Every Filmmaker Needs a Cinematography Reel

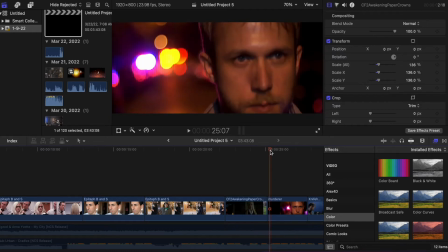250s
It's all the suspect stuff. I cut that together with Paul from Ambient Evil.
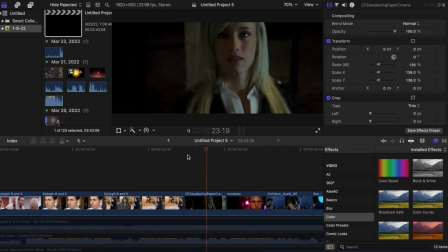255s
So it all looks like it's one thing, but this is all the dangerous stuff. You got the spies and you got the serial killer.
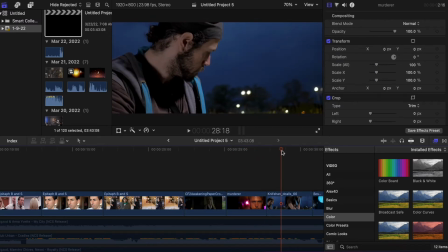262s
And then we go into Michael. This is Michael Moody. This was just a cool scene.
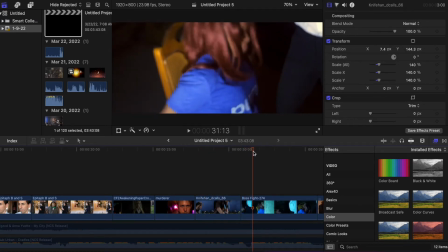268s
Again, I like the way this was shot. This is Anita and Shannon from Crisis Function 2.
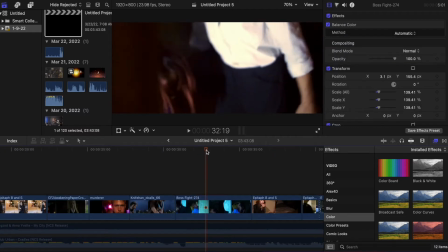273s
So I like this moving camera shot right here, and she's reacting to being shocked,
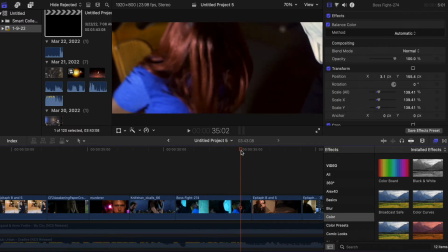278s
So a little bit of some sketchy stuff going on. So I like those type of scenes.
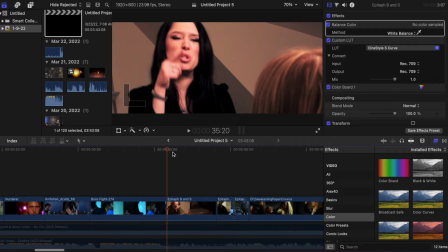284s
This is Heather and Claire. And this becomes the point for the action and stuff like that.
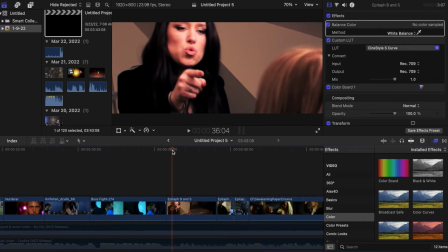291s
So this is Heather playing Lauren from Epitaph Bread and Salt.
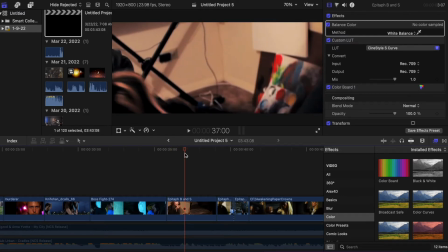295s
And she's getting an attitude with Claire, who's playing, I Al Wise.
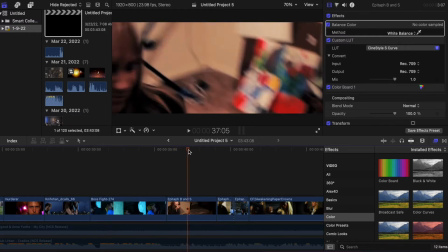300s
She's in her face about stuff, and Al just grabs her finger and then gives her a palm strike.
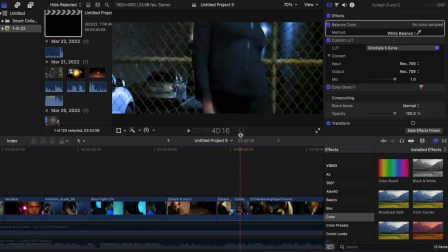305s
But we cut to Adam Hassan, who is actually fighting a vampire at this point. And I wanted to get this special effects shot in here. This is Video Copilot. You want to learn some quick After Effects special effects, go to Video Copilot.
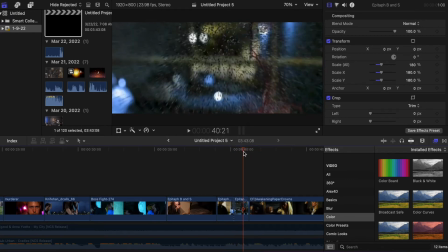320s
I wish all of my effects had done this, but I tried to vary them up, and that was a mistake.
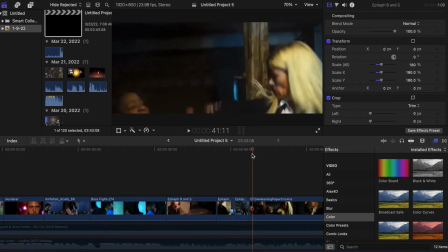326s
All my vampire dusting effects should have looked like this. But go from that into this fight scene, just like this.
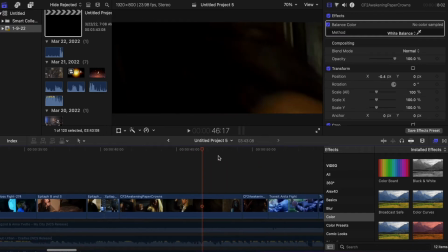335s
And so you're going to get all this cool stuff. Again, remember what I said?
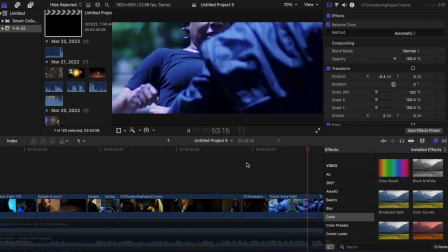340s
Anything that's cool, I'm always going to err on the side of cool. So this kind of fight, err on the side of cool.
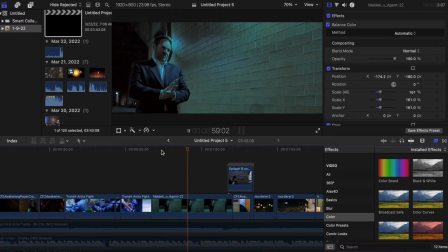350s
The only reason this scene is here is for this. The way the train light goes past them, yeah, I wanted that in there.
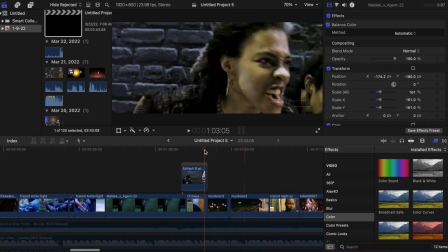357s
So this, this is something, okay. This is something from Ambient Evil.
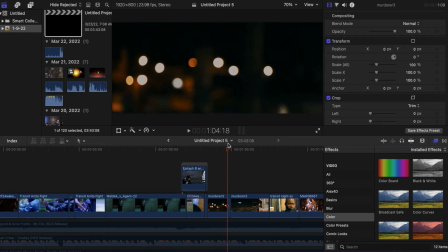363s
Gloria's walking, and he kind of moves over to, so she doesn't see him. So there's a point in the middle where he takes a little bit of time to get to the side over here, and I just sped it up.
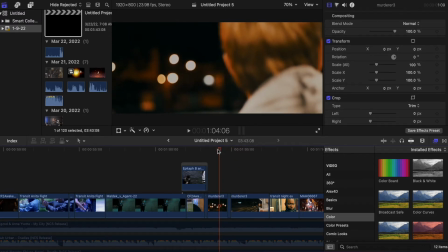375s
And that scene in the movie doesn't look as cool as I made it look on the reel.
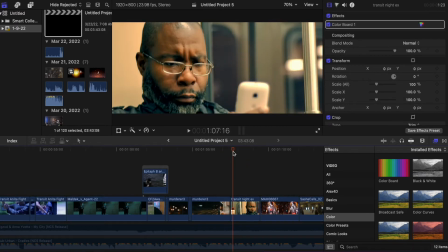380s
Again, I typically don't like to be in my cinematography reels and stuff like that,
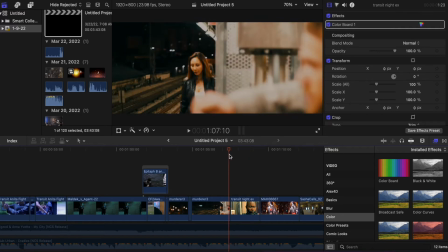386s
but I added this scene simply because of the fact that the lights and stuff in the background and the way the reflections look and everything.
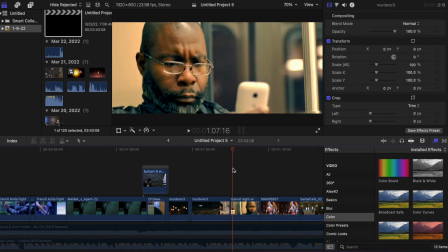394s
It's just one shot. And I was like, I'll just throw that in there. They should be okay with that.
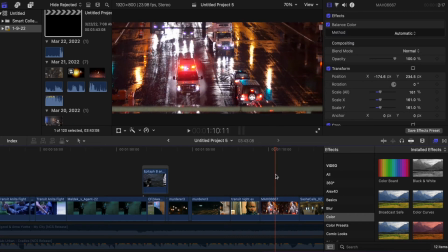398s
Now, this is a scene I shot. I was on the platform waiting for a train, but it added to the vibe of the reel, so I threw it in.
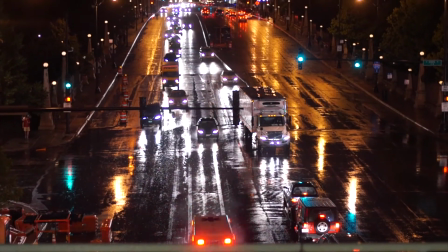406s
In fact, at this point, I'm just showcasing things like this handheld shot with Anita, and this shot under the bridge.
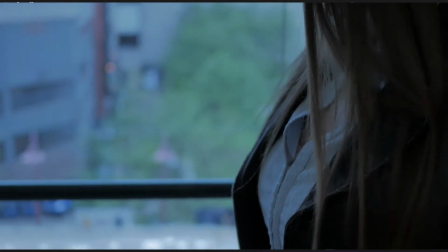414s
Great horror film shots, pan up from the trains. And I wanted to showcase this scene as well.
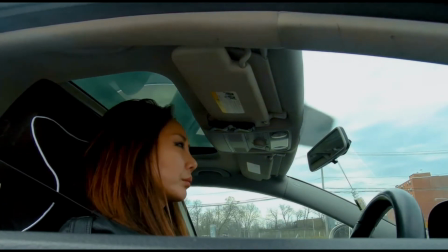420s
I originally shot this with an action camera, and you guys know I have Alex 4D,
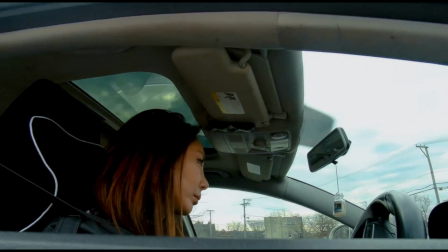424s
so I actually took the fisheye out, and this is what it looks like.
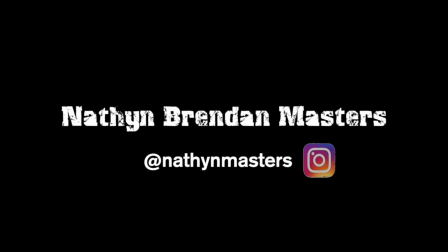429s
So I definitely threw that on there. And at the end, I put my contact info.
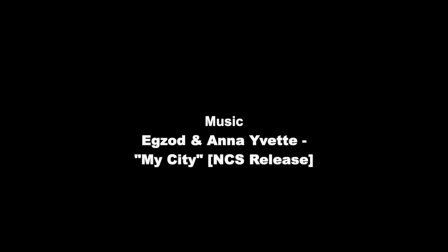435s
Anyone I'm sending this to will have my actual email. And at the end there, you saw the credits for the music, so we're going to actually talk about that.
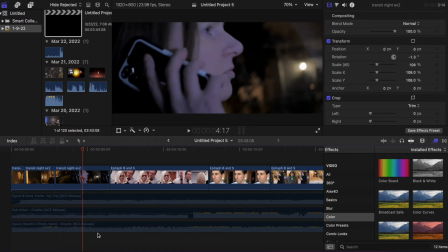444s
You see I have 3 audio tracks here, and I was running these tracks with the visuals to see what works best. Now, once you pick out your clips, you can do one or two things. You can arrange your clips the way you want them arranged, or you can cut the clips to the music.
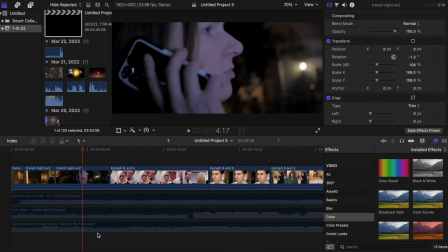463s
What I tend to do is I tend to arrange the clips first because I get a better idea of what I want. So what I had here is I had a timeline for 2 minutes. Let's see.
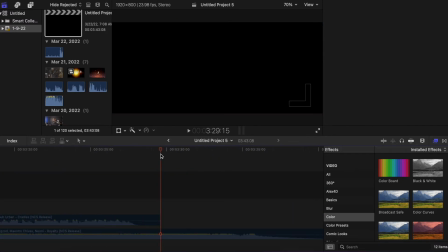476s
I don't think this one, this didn't go the full 2 minutes.
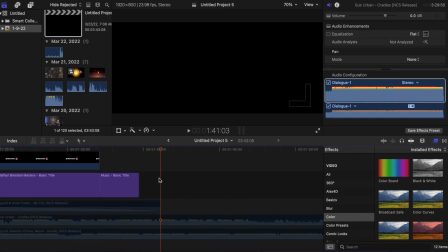480s
This went to a minute and 41 seconds, and it's actually a minute and 39 seconds. So it didn't go the full 2 minutes. So I got the clips that I thought would really kind of convey what I wanted to convey.
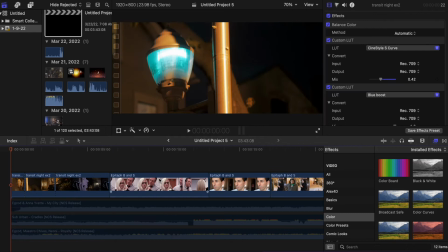494s
Just, anything that I thought was really visually pleasing, visually stunning.